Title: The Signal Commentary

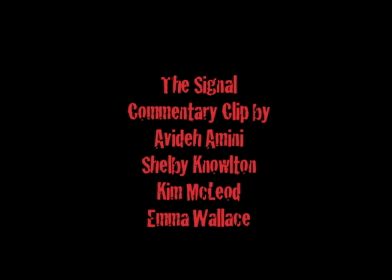The Signal was directed by Jacob Gentry, David Bruckner, and Dan Bush, three young directors each doing their own section of the film.
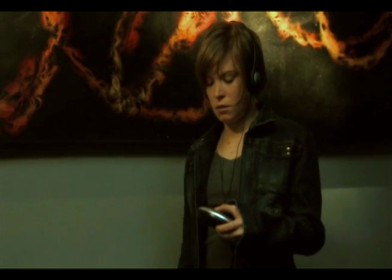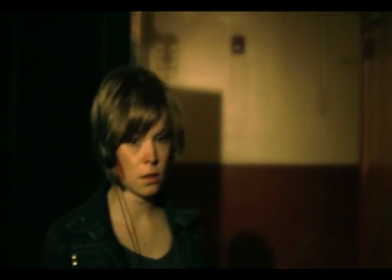The camera movements as she walks through the hallways of the apartment and mirrors her journey through the halls the night before.
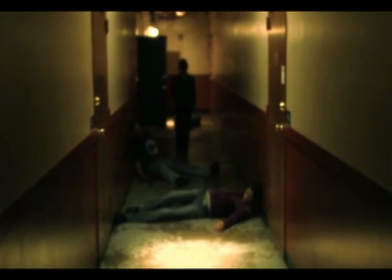Maya is shown walking in a medium long shot for a majority of the shot so that the effects of the night are visible to the audience.
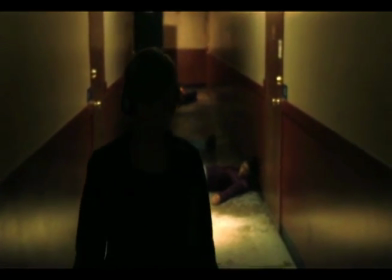As Maya puts on the headphones, the same song we heard earlier in the film is played. Once again, it becomes the dominant sound and blocks out all other noise.
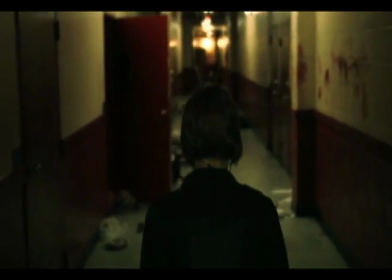The reoccurring song and a flashback to the conversation she had with Ben about escaping from Terminus
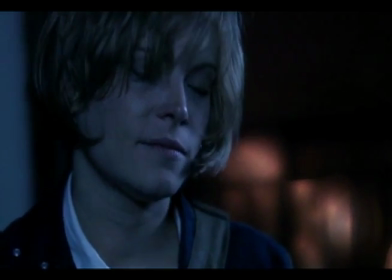is shown to indicate Maya's attempt to get to a good mental state as she walks through death-infected halls.
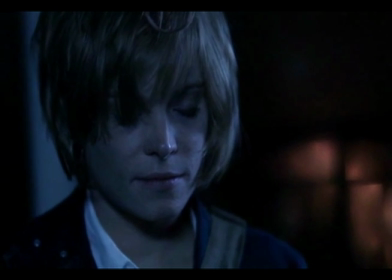As the shot goes back to Maya in the hallway of her apartment complex, the sound of the song becomes less loud and clear,
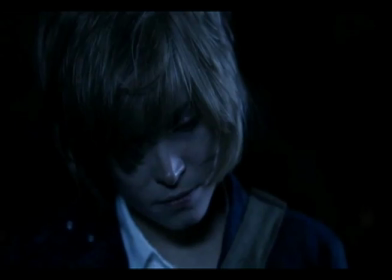taking us out of the perspective of Maya and bringing us back into the world of Terminus.
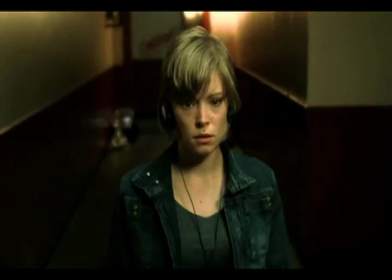As it cuts to a medium close-up of Maya walking towards the camera moves away from Maya,
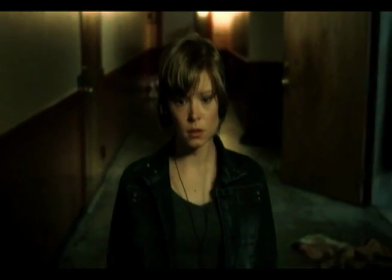we see an out-of-focus man walking across a frame in the background, and the same distant screaming and yelling earlier is heard again,
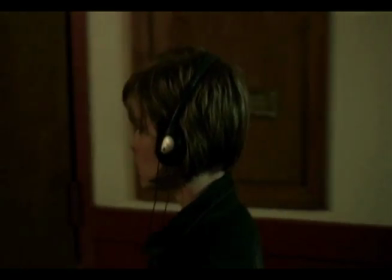showing dangers approaching.
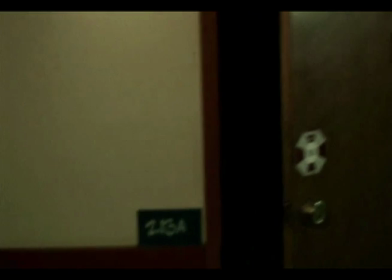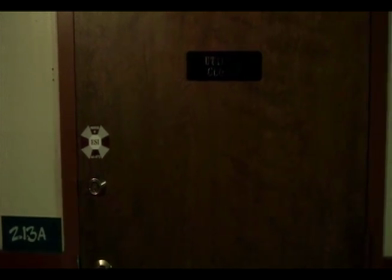As Maya is pulled into the closet, Ben walks by, unknowing that the girl he is looking for has just been snatched away seconds before.
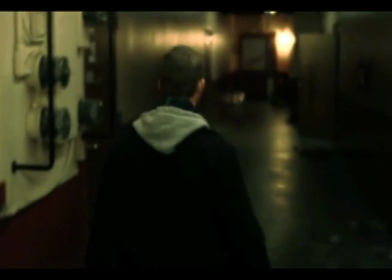The aspect of Ben and Lewis just missing Maya becomes a motif, and cross-cutting is used to show events between separated characters that occur at the same time.
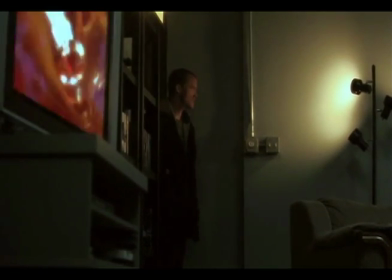Shots of Ben and Lewis's interaction, although shown to the audience first, are occurring at the same time as the shots of Maya and Rod in the closet. Maya?
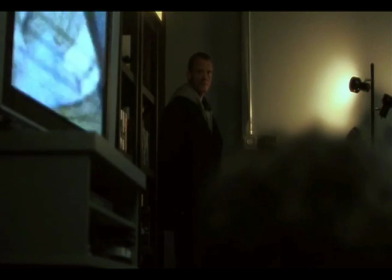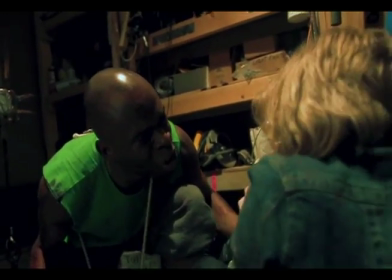Once Rod has pulled Maya into the closet, a bright top light is present, which is similar to the setup of an interrogation room.
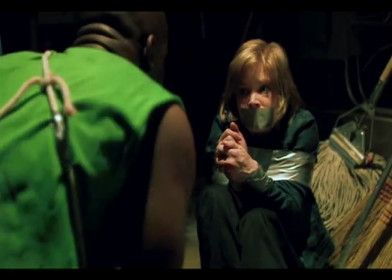Rod is still wearing a green cutoff shirt and a sweatband around his wrist.
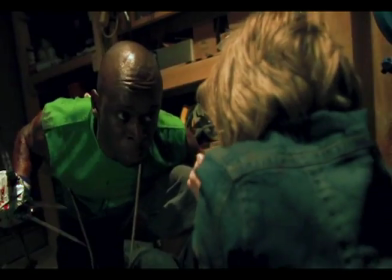This outfit shows that he is ready for action, a trait that proved useful during the previous night of chaos and danger, as we will soon see.
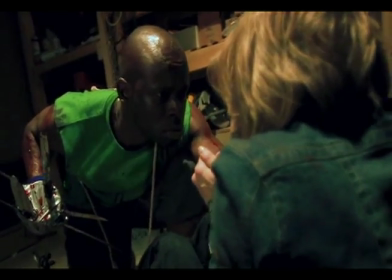The duct tape, which was first used to repair the television, is now being used by Rod to retain people and create unique weaponry.
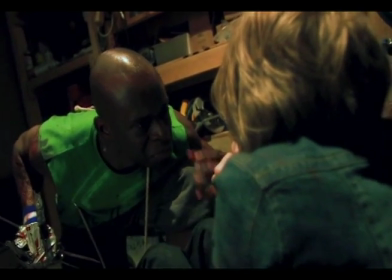Later in the film, Clark will say, quote, "Societal norms are being abandoned," unquote.
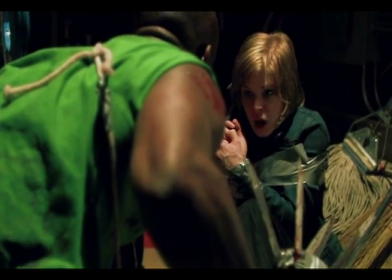And this is just one example of this. It is becoming obvious that the signal affects each person in a different way.
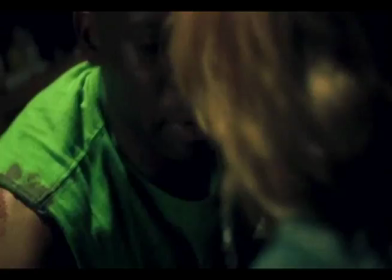The actor's portrayal of Rod is convincing in that it is not exactly certain whether or not Rod is experiencing the effects of the signal.
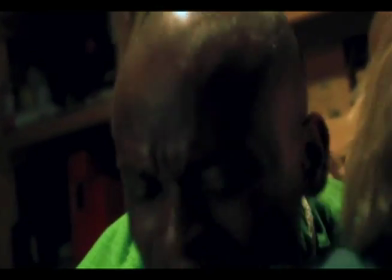As the film progresses, the audience will experience more and more confusion as to what the specific effects of the signal are and who has been affected by it.
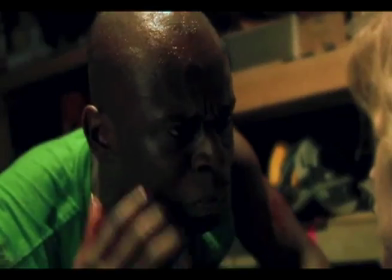This mirrors certain characters' uncertainty as well, as we can see in the upcoming scenes.
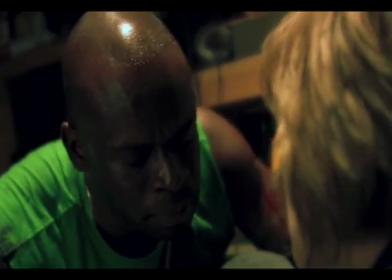Why did Lewis hurt Jerry? Jerry's dead, lady. Lewis got it.
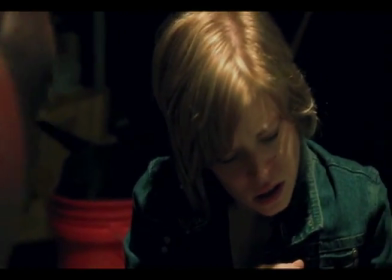Fucking snap. I couldn't get any sense into him. I got his bat, knocked him out. I taped him up so he couldn't hurt anybody else.
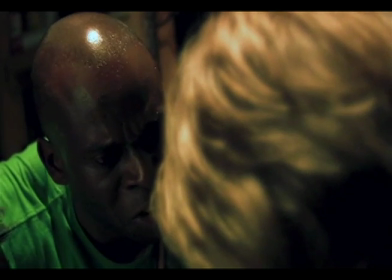I had no choice. Then I saw the hallway. I've never seen anything like that.
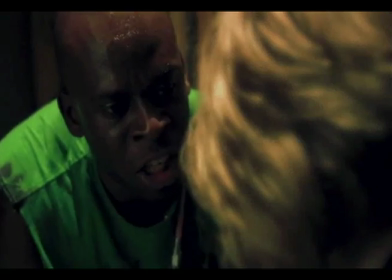1 out of 2 people just started killing each other. They just decided to kill people.
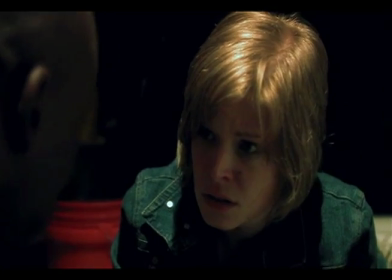I mean, what do I do? I've never killed anybody before. What do I do? I'm not gonna fuck around, you know, but what do I do?
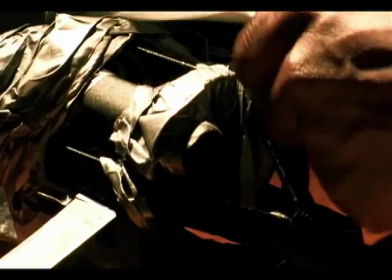The main emotional conflict Rod displays during his flashback is him trying to make sense out of the situation and how he reacted to it.
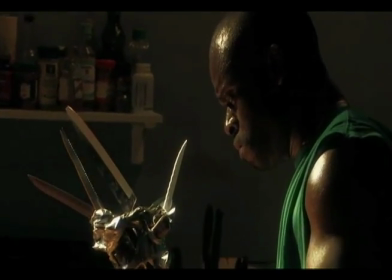He explains his uncertainty of what to do in his situation.
I take them out.
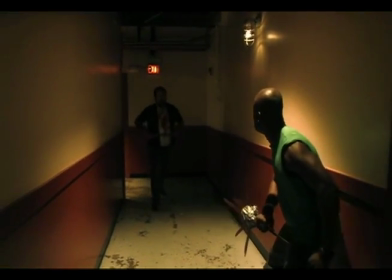No questions asked. Got you. Anybody else?
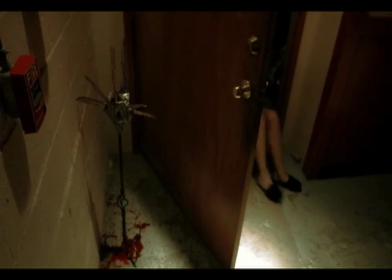We are shown shots of Rod duct taping people up and shots of him killing others.
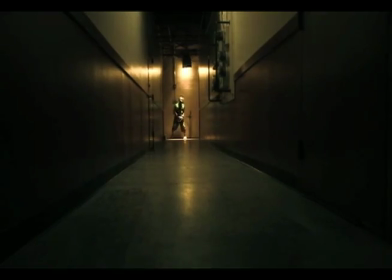He displays emotional distress about killing all those people, but at the same time, he tries to justify himself to Maya that he had to do it.
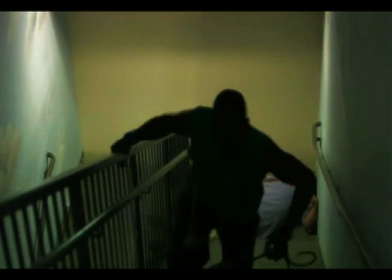The audience really feels uncertain about Rod's state of mind because he has acted impulsively and violently,
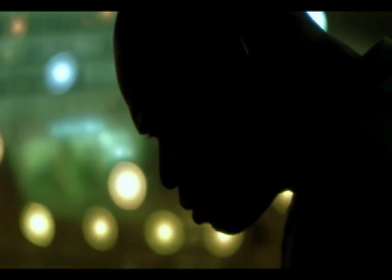but also logically, and he is not harming Maya while he explains his night.
People are going crazy in their head all over.